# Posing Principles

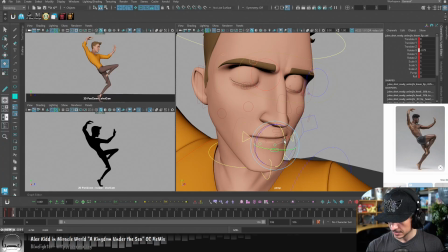4718s
If he's concentrating, his mouth will tighten up, probably. So I'm just going to tighten up the lips. Maybe his mouth corners will come in slightly. And then the whole mouth will come up.
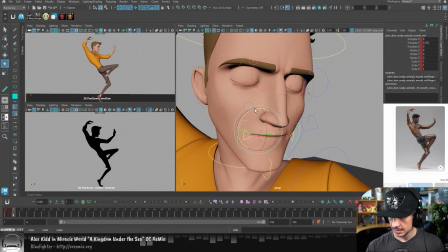4737s
It's not much. I'm not going for a super complex expression here. But it's just enough that when I look at his face, I'm not seeing this dead-eyed,
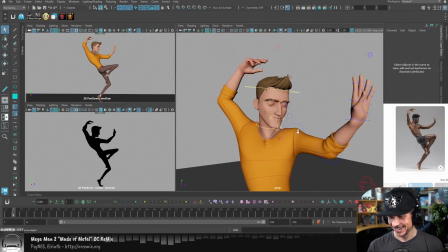4751s
just like dead fish looking character in place. Okay, cool.
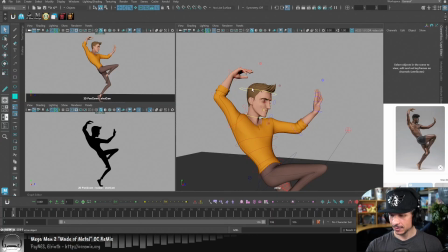4757s
So, super quick facial pose there. Now, going back to that line of action, the head is flowing a little bit better,
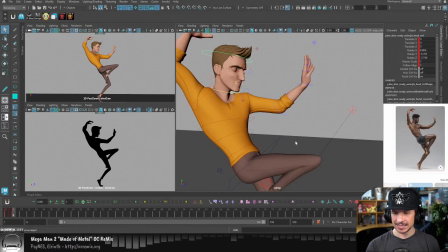4767s
but the body is not really helping my case here. And there's kind of two reasons for that. One is I'm getting this kind of weird, for lack of a better term, what
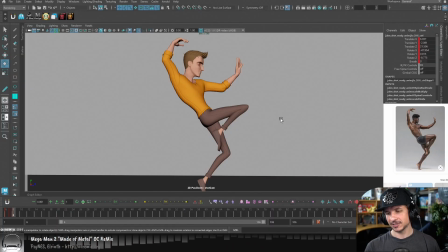4786s
would be a good way to describe it? Blobbiness to the character, where we've got this big lump here of his spine that curves down here. And then we get a big lump here that then curves in here. And essentially we're getting this kind of shape like this to his chest.
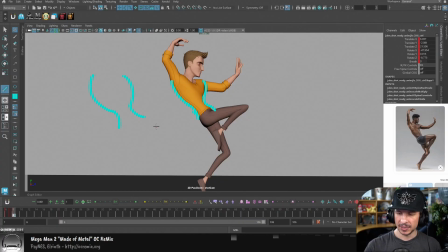4805s
Not necessarily a bad thing, but if we kind of look at the center of this here, so the center of this here and the center of this here is just blip, straight line. There's no curve here.
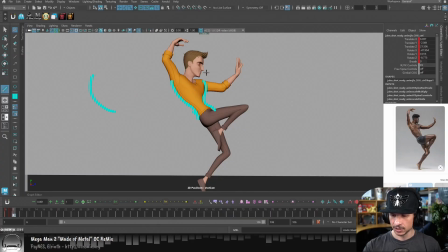4819s
We're not feeling that curve through the body because we're getting a curve or two contrasting curves there and there. So to make this feel a little bit more like there's a flow, I would want to
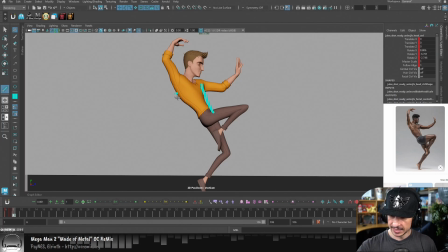4835s
exaggerate a little bit more of the straight here versus the curve there if I can.
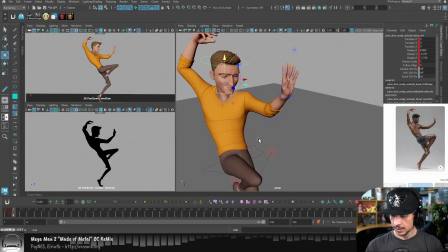4843s
So there's a few ways we can try to do this. The biggest ones to do first are just play with the spine.
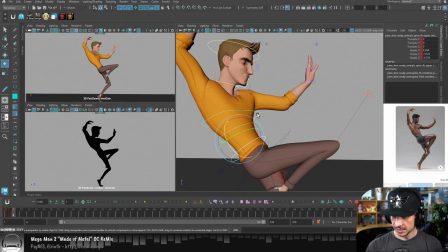4849s
So I'm going to actually maybe straighten out his spine just a little bit here. Just a little. So that's going to straighten out the stomach. So we get that.
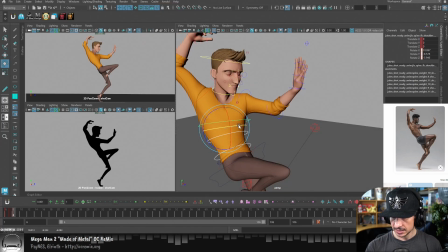4863s
And then I'm going to play with the rotation of his body. See how far I can get away with this angle here. And this is where silhouette can come in really handy. If you look at the silhouette, you can definitely see that kind of weirdness that's happening through there.
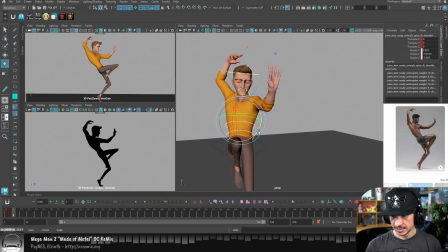4882s
All right. Right now I'm just kind of rotating, see what kind of changes I'm getting there. So just kind of playing to see what I can get by moving him anatomically. So what I mean by anatomically is just moving the spine or moving the clavicles or doing something that is natural for the body to do.
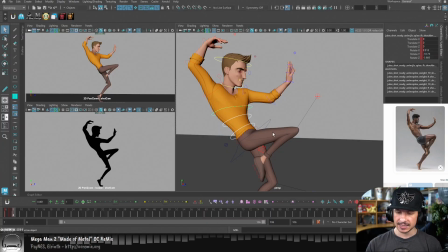4902s
The reason I'm making that distinction is the next thing that we can do is that we can start to,
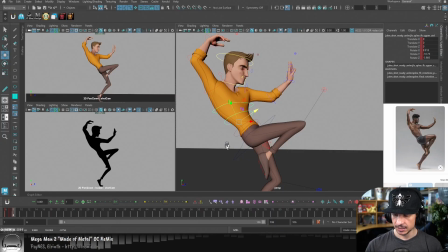4909s
for example, translate the spine here. Or in this case, this character has this spine control right there. I can start to use this to help shape that body a little bit more. So for example, if I bring this down here, not too far, you can see how that starts to straighten up.
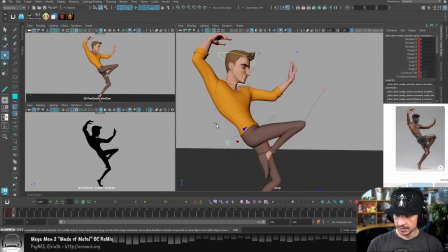4928s
Instead of having, let's exaggerate this bend in here, if I bring this down just a little bit, it straightens that out. The other thing I can do is play with the hips.
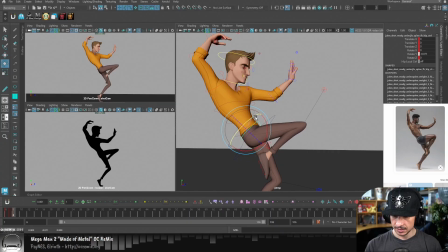4941s
So if I bring his hips back this way, essentially what I'm going to do is exaggerate the butt silhouette. So right here, see how his butt is very flat? If I kind of stick this back out here and then just rotate it slightly like so,
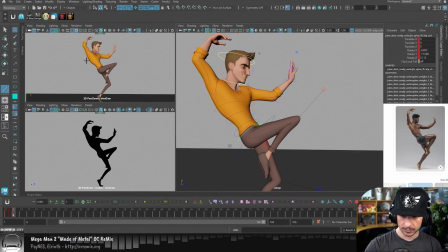4958s
we now have that more prominent silhouette there. We're getting that in, out.
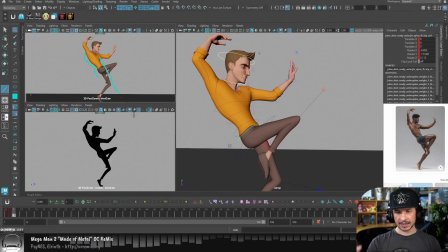4966s
And that contrasts more with that flat view right there. So I'm thinking of the silhouette, and I'm also thinking of that simple versus curve.
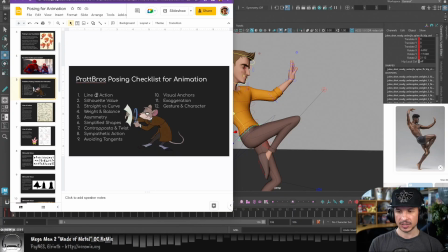4978s
So line of action, silhouette, straights versus curve. I'm thinking of all of them at the same time.
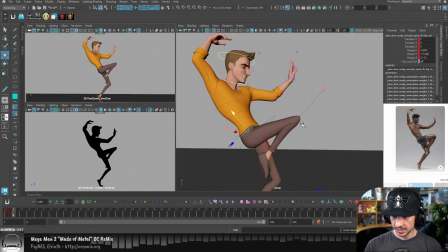4987s
So we can kind of push that in there just a little bit. And I do feel like that helps quite a bit there.
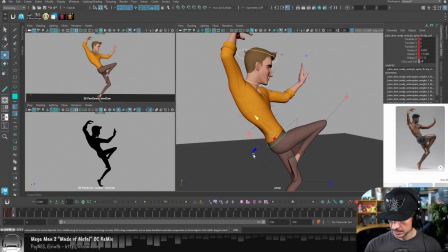4994s
Now that body is just a little bit more visually interesting. Let's see if I can push it in any other way.
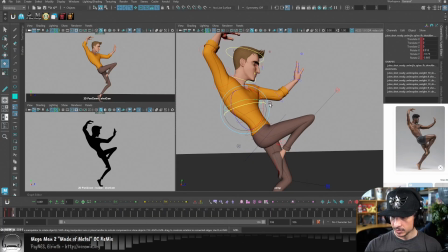5002s
No, I think that's good. I feel like I have too much rotation in the upper chest, so I'm going to pull this back here. Usually the upper chest doesn't rotate as much as the lower spine. So something like that.
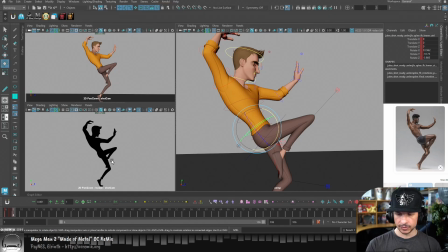5016s
Okay. So now that silhouette value reads a little bit better. We kind of compare what we had before and after. It's not a huge change, but see how we just get a little bit more of a visual difference on the one side, and that line of action, especially with the head, it starts to flow a little bit more.
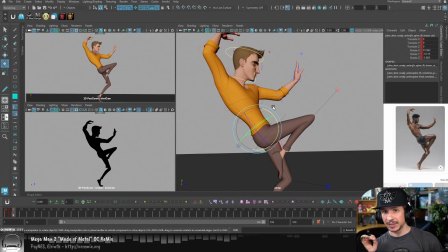5035s
Now we can still push the spine even more when we get into the polish of it, which we're going to get to in just a second.
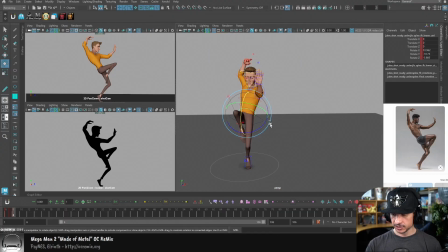5042s
So let's look at the front view here, make sure everything's still working okay.
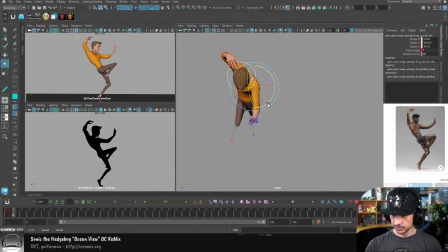5047s
I feel like this arm's just a little too straight, so I'm going to bring it in just a little bit more.
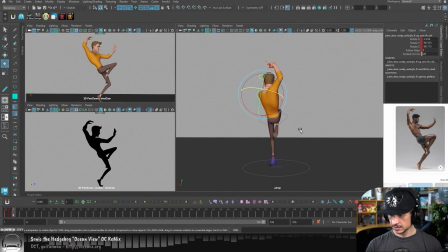5052s
I always love looking at the pose from all angles. Just kind of gives an idea of if anything's broken. Okay. So, next thing that I'm feeling is that this leg going up,
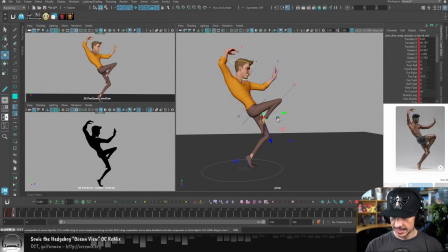5069s
I'm not a fan of the toes sticking out in silhouette right there. Just the toes. Beep. It feels a little odd. So this is one of those areas where I can actually simplify the silhouette like this by hiding the toes, or just make sure I can see a little bit more of the whole foot coming through here.
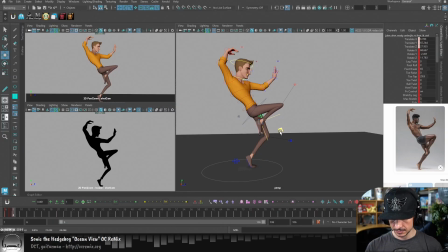5091s
so I don't just get these random toes sticking out in weird ways. So something like this. Now, I'm also looking at tangents.
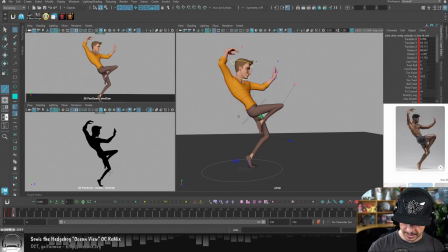5106s
When I'm posing this out, I'm looking at the line of the leg that I'm getting here, and I'm looking at the line of the foot. If the line of the leg and the foot just line up straight along with each other, that's not going to be good. So for example, if I had the foot out here and it was angled this way, see how they line up?
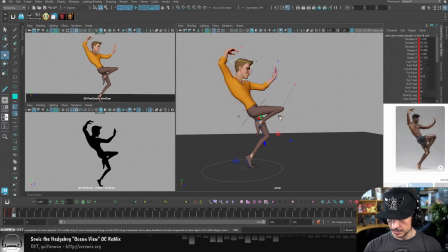5123s
Not good. I want to break that a little bit. Got a visual dynamic there. Okay. We've got that in place. The leg supporting his weight is pretty good.
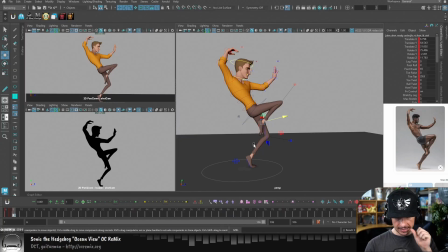5141s
Yeah, for now, I'll call that good. Okay. So with this is pretty good. We've posed things out a little bit more, pushed it a little bit more.
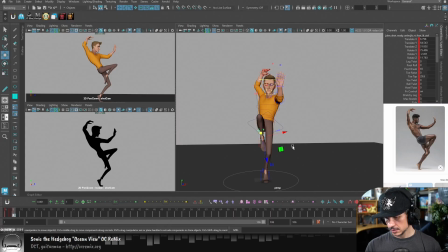5158s
Let's see. Feel like this foot may be just a little too far in, so I'm going to rebalance the character out just a little bit more.
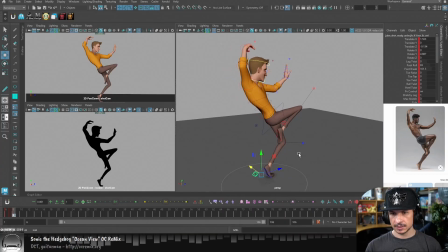5173s
Let's see. Okay, now there's a good question here, and let me actually catch up on any other questions before we go on to the more polishy phase here. How long did you do 3D before Animation Mentor?
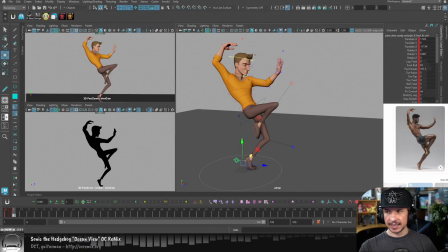5191s
I did 3D modeling and rigging and stuff like that it was just a hobby. So it was just in my spare time for maybe 6 years before Animation Mentor. I'd never done any animation. Not a single thing of animation.
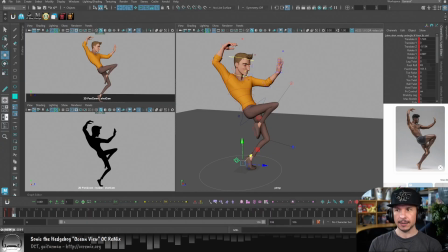5209s
Just modeling, rigging, that kind of stuff.